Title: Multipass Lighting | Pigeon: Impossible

Now it's time to do a little something for all you lighting nerds out there. Okay, so PI uses a technique called multipass lighting.
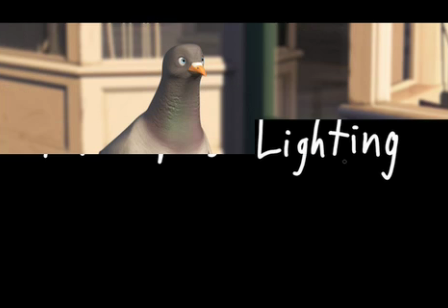18s
And basically all that means is that instead of rendering out everything at once,
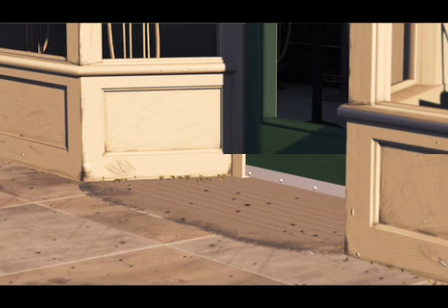23s
you break it down into all the different elements and put those together in a compositing package, like After Effects or Nuke or Fusion.
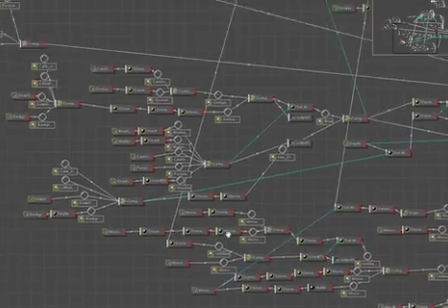31s
Most of the shots in PI have about 30 of these passes, but a few of the really complex ones have closer to 60.
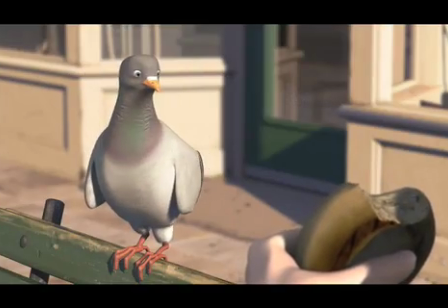40s
So here's one of the simpler shots that we're going to break down and take a look at all the different passes that go into it.
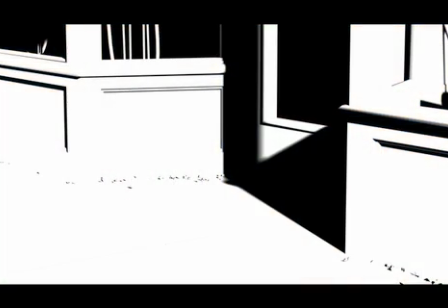46s
The first pass is just a basic shadow pass. All it is a really bright area light casting shadows, and then I've also used a flat white material on everything. And this is going to act as a mat so that whatever areas are white will be in direct sunlight,
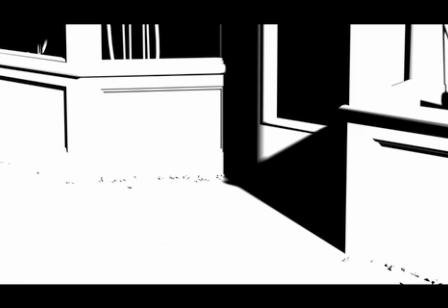63s
while the dark areas are going to be the shaded areas. So the next pass is our key light or sunlight pass.
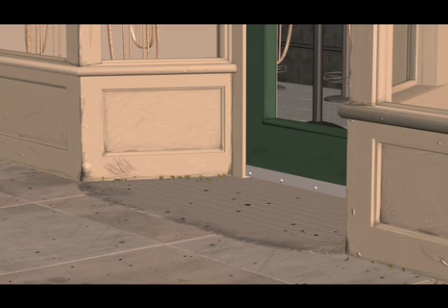70s
This is just one bright light with a couple of dimmer lights around it to help keep things from going completely black.
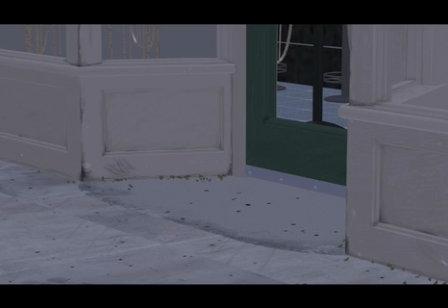77s
And then the shaded area is actually two different passes.
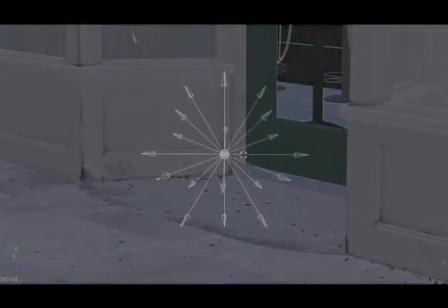81s
The first is an ambient pass, which I've made with a bunch of infinite lights pointed equally in all directions.
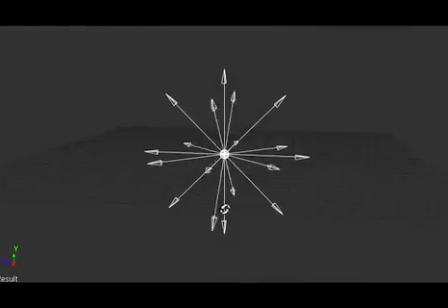87s
I've heard some people call this a haystack before.
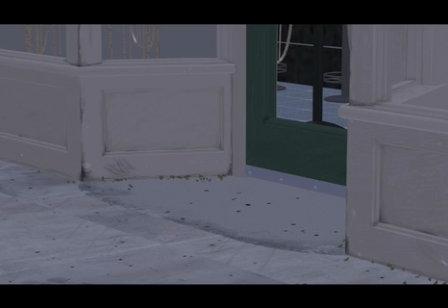90s
Also, it's important to remember to turn off the specular on these lights, otherwise your ambient pass is going to look like a bunch of Christmas tree lights are all over the place. Now, the other big part of the shaded area is that not all surfaces receive the same amount of light.
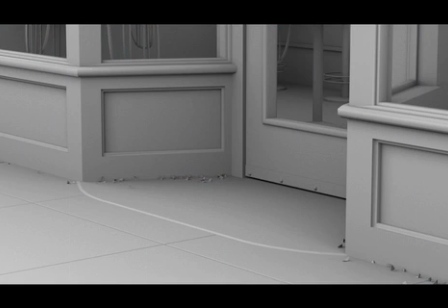105s
So we also render an occlusion pass, and when you multiply it on top of the ambient pass,
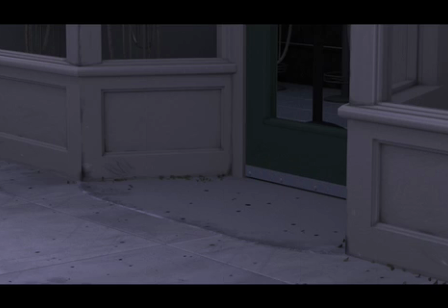112s
you get what looks kind of like a really dark and overcast day. So now we take those two combined passes and the shadow pass from earlier, and we're going to use that shadow pass as a mat, kind of like a cookie cutter, that's going to get rid of all the areas that are supposed to be hit by direct sunlight.
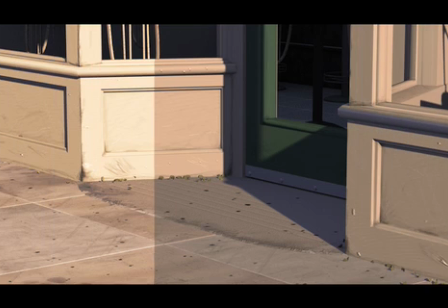132s
Then, when you lay that on top of the key pass, and then you color correct everything, then you're about 90% of the way there.
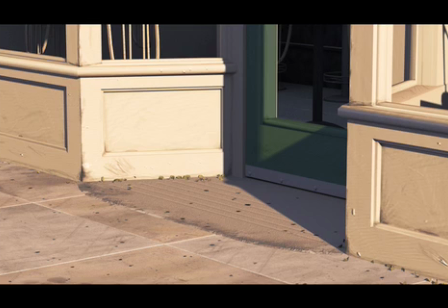139s
So now we can use that same rough setup to do the rest of the objects in the scene. We've got the exact same 4 passes for the bench, the key, ambient, occlusion, and then the shadow.
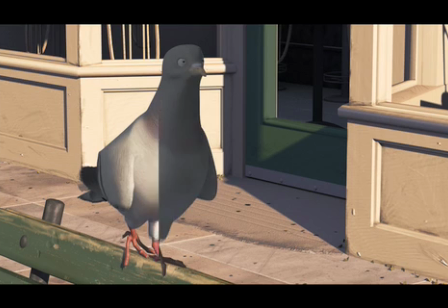152s
The pigeon, same way, and also Walter's hand, which is holding the bagel in the foreground.
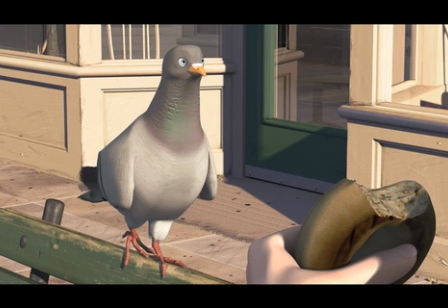158s
I've also done the glass as a separate element because you don't want to have all of that occlusion and shadow stuff happening on top of things that are transparent.
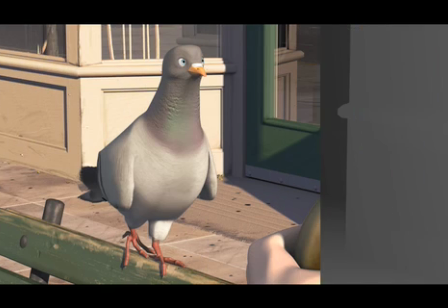168s
And then we've also rendered a depth pass, which you can use to add some depth of field, but we're going to talk more about that in an upcoming podcast. If you've got any questions, be sure to drop by the blog or send me an email. Also, if you have any suggestions for upcoming episodes, I've got 3 or 4 more planned on lighting, and then after that, I'm open to new ideas. So be sure to tell your friends, and I'll see you next week.